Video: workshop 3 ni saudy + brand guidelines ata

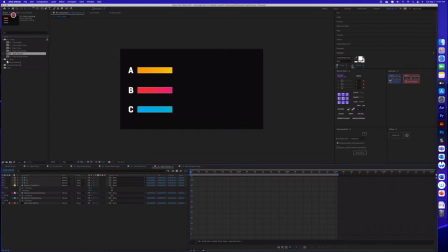3204s
And 1 second, water comes. Okay, so we have 3 different shapes here, and I colored them different so you can kind of like pay attention to each of them.
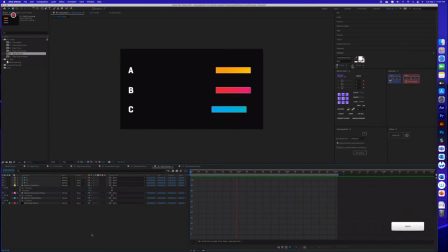3222s
And if I click space here, you're gonna see the 3 of them have very different movement, right? The first one's kind of like sticking at the beginning and then stops really slowly at the end.
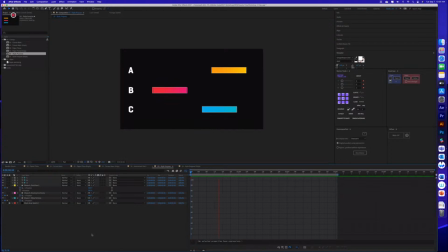3237s
The B shape is kind of like cartoony. It's like super quick, and then it kind of bounces. We can exaggerate that even more. And then shape 3 is kind of slow and serious and very like not fun at all, right? So it would probably make sense for one kind of video, right?
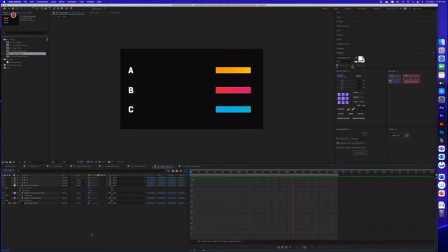3257s
So I could see these shapes being used for different kinds of videos. It doesn't mean like one is wrong and one is right, right? We just need to make sure that whatever we're doing to animate these shapes, we're doing it with a purpose, right? Not because like I don't know,
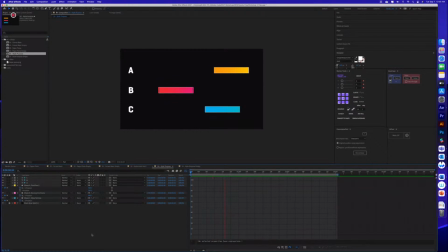3276s
you have a video about recognizing some employees and you use the type B. I don't think that really makes sense, right? It would probably make more sense to do a kind A or kind C, right? Depending on what this award is about.
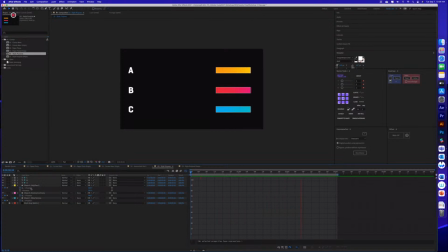3292s
So what I want you to understand is that there's plenty of options. You just have to pick the one that you need and make it work, right? So if we read this graphs for shape A, for example, you see it's kind of like a stream S shape, which is what we were seeing before.
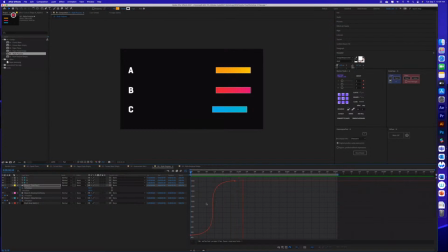3310s
It's kind of like flat at the beginning, and then it goes faster in the middle. And I'm gonna cancel this too so you can see that one. It's super fast here. It's if you step here from point,
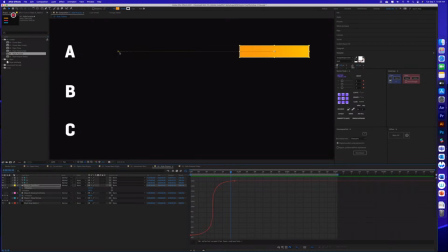3324s
if you see the keyframes here, so it's 1, 2, 3, 4, 5, 6, 7. It's like 10 frames in this little part, and then it goes 1, 2, and 3. Only 3 frames for all these pixels, right? So it's super quick, and then it goes slow again, right?
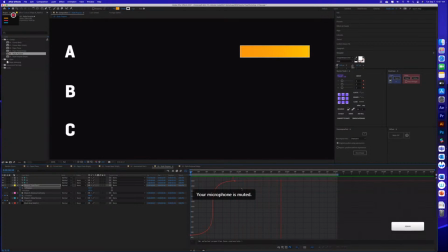3343s
That's the S kind of curve. It's like a stream movement, but it works to if you want to highlight something here, that would definitely make people look at whatever you have here, right? Because it's exaggeration.
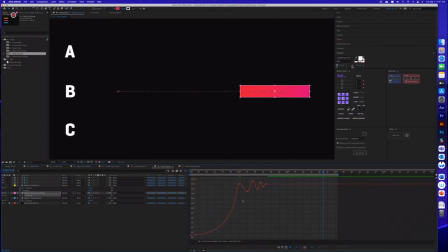3356s
And then you have shape B, that it's a little bit more cartoonish, as I said. It starts with a flat, sticky kind of like, so it's kind of sticking to the point A of the animation,
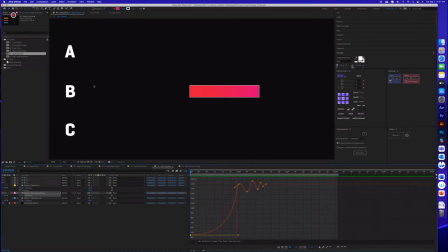3371s
and then when it gets here, this is kind of like an anticipation because it's taking a little bit longer to launch, and then when it gets here, it kind of bounces out of the wall, right?
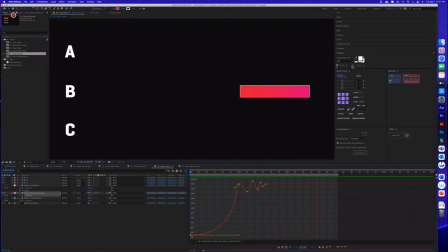3385s
And that's, I mean, you can probably use it as you see here. That's a lot of keyframes that you have to use to do that. And of course, it depends on the material. It depends on the material of the shape and the whatever it's bouncing off. So this will look something like that.
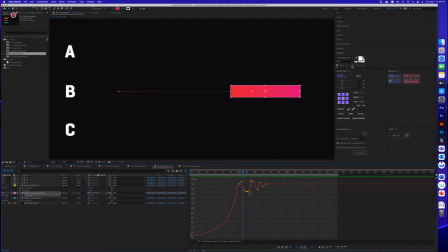3405s
You have to make sure that, I mean, every keyframe here has a purpose and an animation. It's like that for a reason. So this is kind of like it's saying, so it gets here and it's not 0, right?
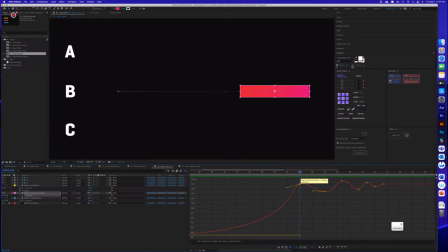3422s
Because if I flatten this out, that means it's 0. If I leave it like kind of like diagonal, that means it has some kind of velocity, right? That means when it gets there, it's not like, I mean, the bounce is not like sticking to the wall or to whatever the imaginary shape here is. It's kind of bouncing right away.
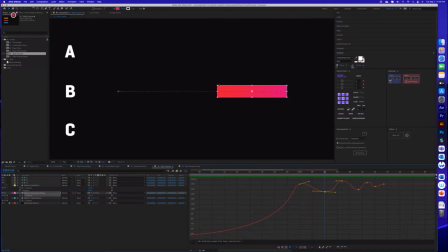3441s
And then when it gets to the bounce point B, which I call this second point, it's taking a little bit, right? Because it's taking a little bit of time to go back to the wall, right?